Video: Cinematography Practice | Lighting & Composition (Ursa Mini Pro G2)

Next thing I want to note about the overhead light is as you could see my the right side of my face or
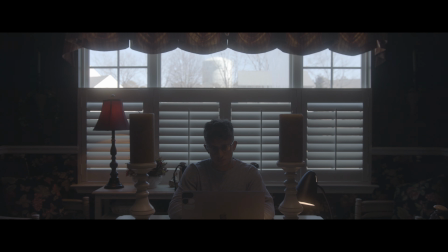(8:20)
the left side of my face sorry here is a lot more exposed. I didn't put the nanlite tube directly in the middle of the table for one because the chandelier was there. And two, because like the video I did last time with the green bathroom, I set it a little bit to the side just so there was more light coming down on one side of my face than it would the other. And I didn't do it too dramatically. I think there's a decent amount of exposure on both sides of my face, but the reason why I added it to that side, the key side, is because I wanted to emphasize the light coming from the lamp on the table right here.
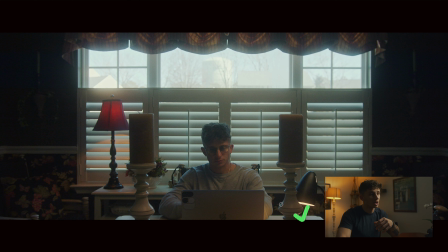(8:57)
So this lamp light is coming down and bouncing up this way and the overhead is right here coming down this way right here so it kind of helps motivate the light from the lamp and create a nice overhead that spreads out pretty evenly and soft all right so after looking at what the
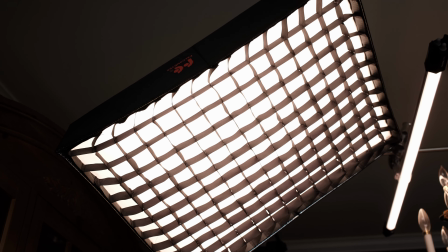(9:14)
overhead does as well as the practicals in this image now let's take a look at the final scene here with the key light all right so
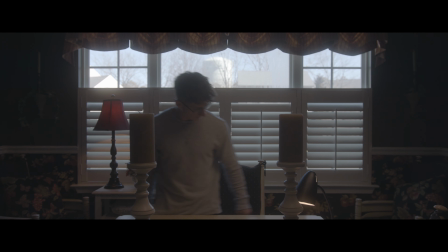(9:21)
as you can see obviously once the key light is turned on the overall exposure value in the scene is brightened tremendously.
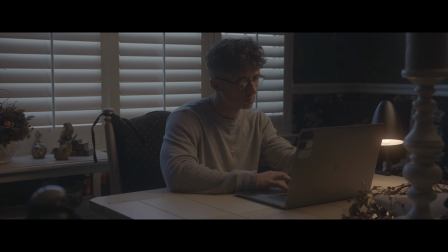(9:27)
And the reason is because I have a direct soft source coming on the left side of my face.
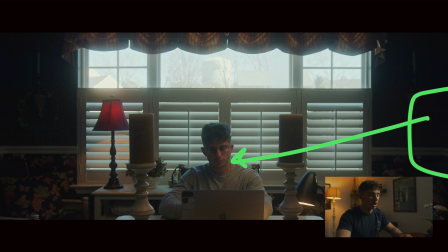(9:32)
So the light was shining directly onto my face this way, helping again motivate the light coming from the lamp here onto my face, the overhead coming onto the top of my head here and this side spreading out pretty evenly,
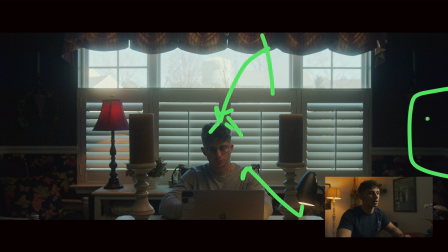(9:48)
and the key light coming from this side of my face as well. so that really helps determine the key side as well as the contrast ratio so all three of these lights have a purpose on exposing my face in a specific way the overhead creates a really soft dispersing light across my face generally while highlighting a little bit more on my
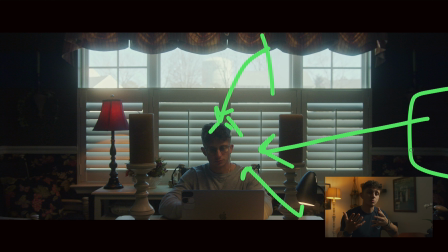(10:10)
key side but also bringing up the exposure value on my shadow side so it doesn't fall to black the lamp creates the the practical source of where the light is coming from if I didn't have the lamp there and
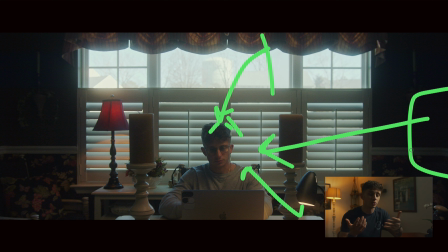(10:24)
I just had this light kind of shining my face people would not really understand where that light is coming from it even though this lamp wouldn't make my face look like this exactly it makes the viewer understand where the motivating source is coming from and the key light is placed a little bit
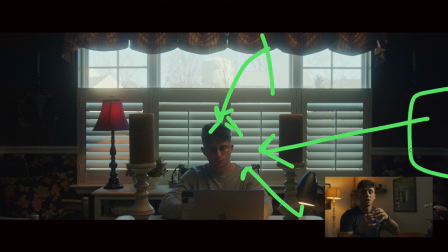(10:40)
more sidey to fill in the rest of the key light that isn't being hit with the top overhead and the lamp but it's a very soft source so it wraps very nicely.
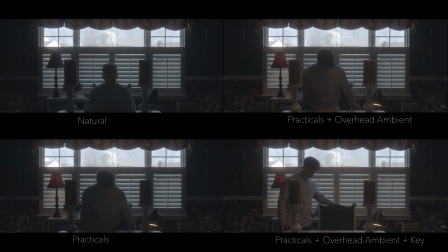Alright so for this close-up the lighting setup generally stayed the exact same except for one major difference.
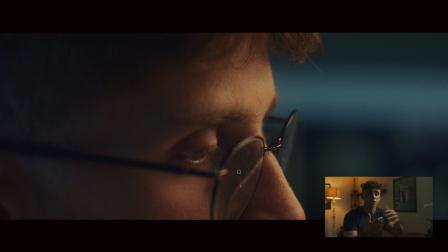(11:09)
When you're shooting a profile shot after you're shooting a wide or vice versa depending on the mood you're going for in the contrast ratio and how dark or moody you want to get it or how much fill you want in the shadow side that determines where you want to move the key light when you're shooting on a profile. All right quickly let's describe the relationship between the key light and the camera and where they're placed.
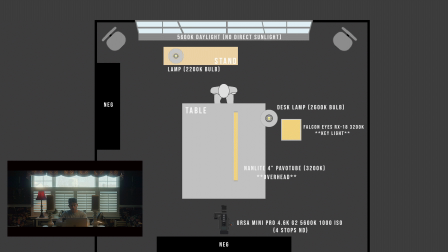(11:32)
As you see in the diagram in the first wide shot the camera is placed dead center and the key light is placed to the right side shooting more of a side angle. It is a little bit more frontal allowing some light to creep over the nose but it's not too
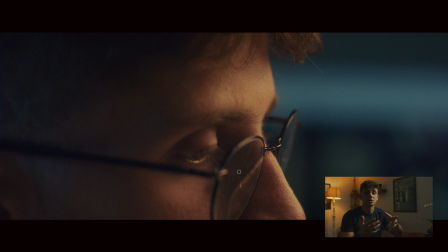(11:45)
much where it's kind of one in frame and two creating a bigger frontal light.
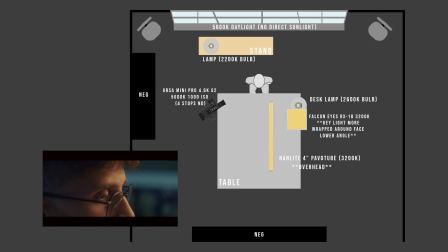(11:50)
I want it to be kind of contrasty. So moving the camera now to that side profile, if you were to leave that key light there,
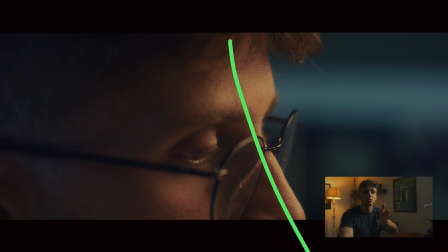(11:58)
this shadow side would be a very hard light cutting off the image from the shadow to the highlights. And I didn't want that much of contrast for this particular scene. So what I did to completely fix that issue was take the key light and just move it a little bit more frontal.